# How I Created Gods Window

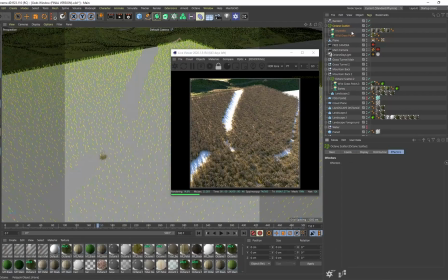(8:18)
can see I can start using that and you probably want to use a where is it a random effector and then on the octane scatter
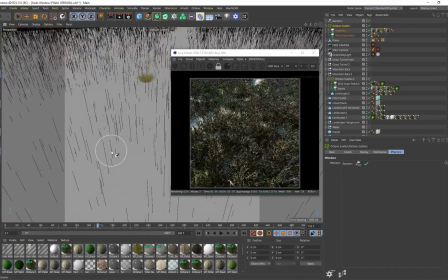(8:26)
go to effectors put this in random just so it randomly scatters the foliage in your seed so just showing you quickly how this was done in case you're
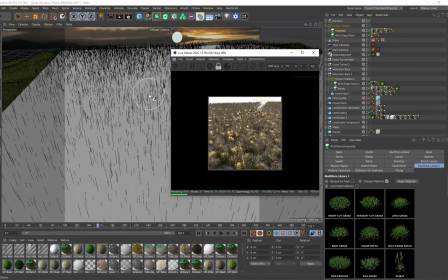(8:35)
wondering how I actually generated all of the foliage that you see in the scene
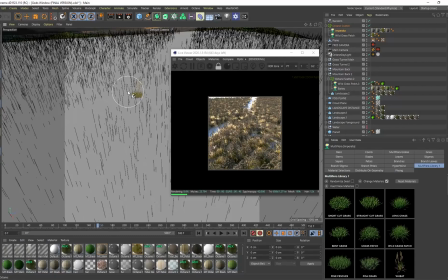(8:39)
but definitely go and check out david aru's tutorial on this if you want to learn how
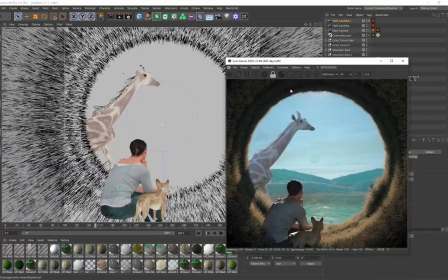(8:44)
to use a forester correctly because it's a lot more in depth so so since we're still talking about forester you'll notice with this giraffe as well that i've actually applied some of the forester
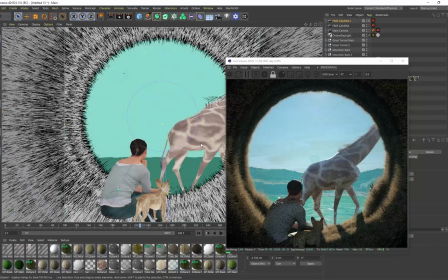(8:57)
to the giraffe let me just pause actually
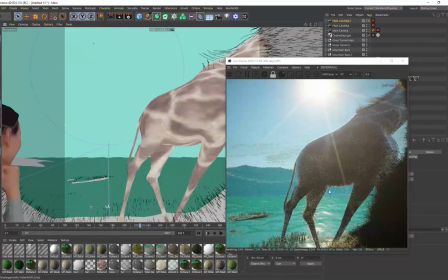(9:02)
wait let me zoom in a little bit you can see there's some forester that's on the giraffe as well
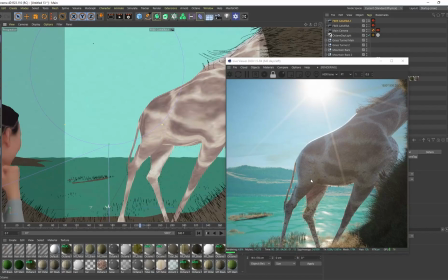(9:06)
and it's in this region you can see from even from this view right now uh the reason why i applied this on here is because i wanted wanted this to look more believable as if this giraffe has been you know it's
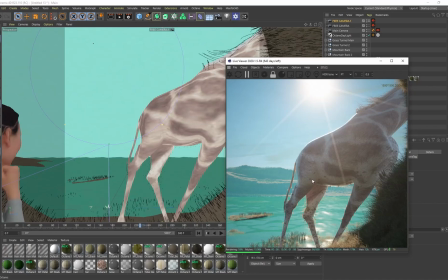(9:19)
really been living in this environment because the environment has now become a part of the giraffe we even got like these little plants growing on its
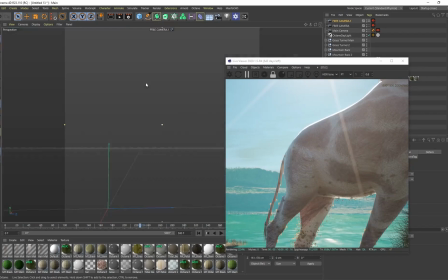(9:26)
legs or this could be insects right if you're looking have you seen this from a distance
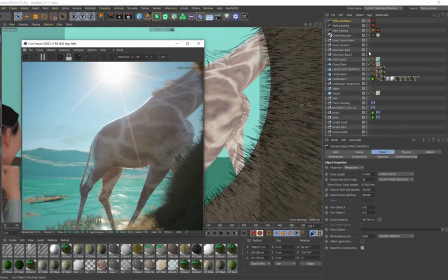(9:31)
it could even be some insects so just like I showed you how it how you apply that onto a plane you can do it with anything you can apply Forrester onto literally anything so it's over here grass giraffe and then on my distribution I decided to
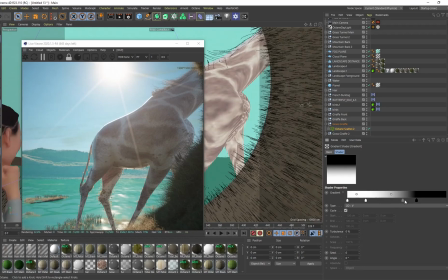(9:49)
use a 2d V gradient and by clamping it like this it doesn't put any grass towards the top of the giraffe but keeps it towards the bottom and then I just played with this min value as well which also controls the amount of grass that ends up generating on your giraffe and I
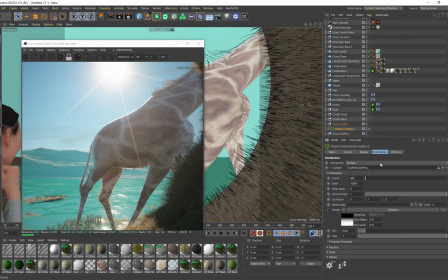(10:09)
think I had to make the size of this flora quite small
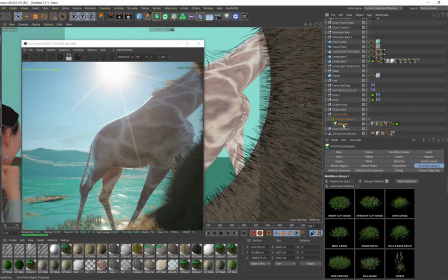(10:14)
let me just see you can see it's an octane scatter here yeah this was
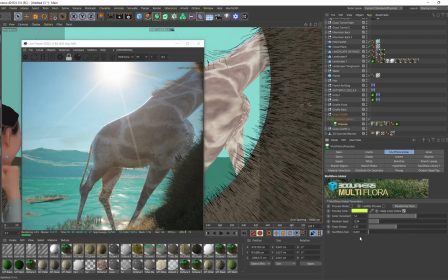(10:20)
on 0.001 I had to make it really small because even if I go to 0.03 you can see it makes this grass a lot larger now maybe that's cool maybe that's something you would want but yeah I thought I would just show you that I also added some forester onto the giraffe itself just to add a little bit more detail all right so let's talk about this grass
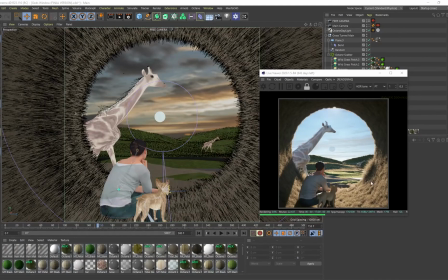(10:42)
tunnel now I already showed you that this is forest of foliage that's been scattered on geometry but the the actual tunnel itself I know some of you are
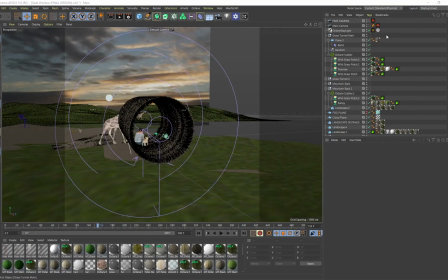(10:51)
probably thinking over that simple that's just a cylinder but it's actually not a cylinder this is a plane right this is a plane with a
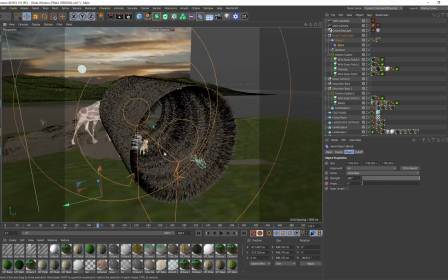(10:59)
bend modifier on it so I wanted to do this because I had this idea of also you know bending reality almost like the effect you see in inception
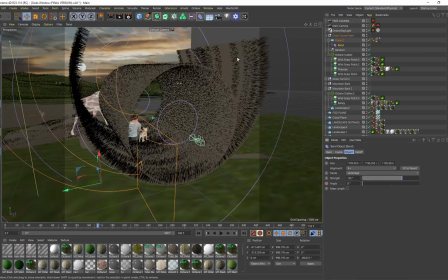(11:07)
so you can see if I select this bend this entire plane ends up bending and creating a cylinder but all of that foliage that's attached to it remains attached onto the plane so it's a pretty cool effect that you can create.
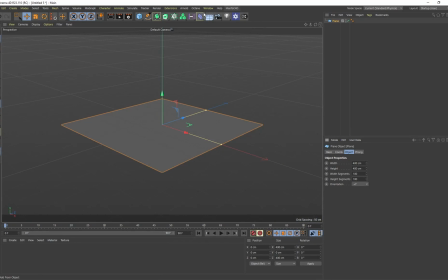(11:20)
So to create this all you need is a plane. You want to increase the segment so there's more geometry for the bend modifier to work with. You want to create a bend modifier and make it a child of the plane and then over here I'm just going to move my bend modifier to the
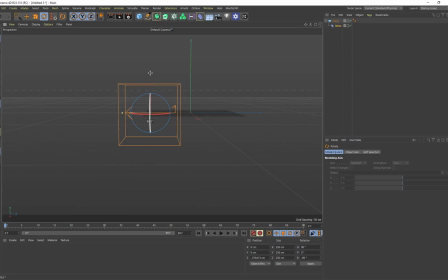(11:37)
left and I'm going to hold down shift and rotate this in increments and then rotate it on the green axis by 90 degrees as well so you can see this arrow is pointing up and just move this below the plane then I want to go to my Bend modifier when I put my alignment on
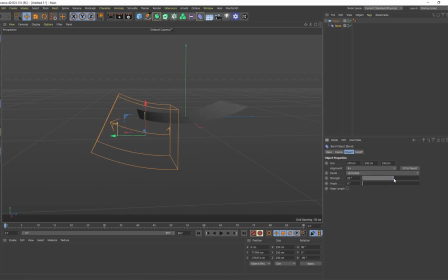(11:54)
X plus and my mode on unlimited so now when I increase the strength you can see exactly what's happening over here now there's just a matter of me let me just select the bend and just moving this you know till the that section where it closes is at the top.
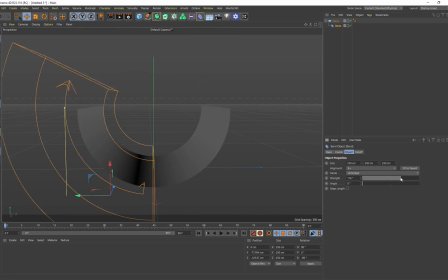(12:11)
So now I've got this Inception Bending Plane. Like that. I can go all the way to 360. And you can animate it. So you just click on that. So you know, on frame 0, it's on 0%. Then on frame 50, it's on 360.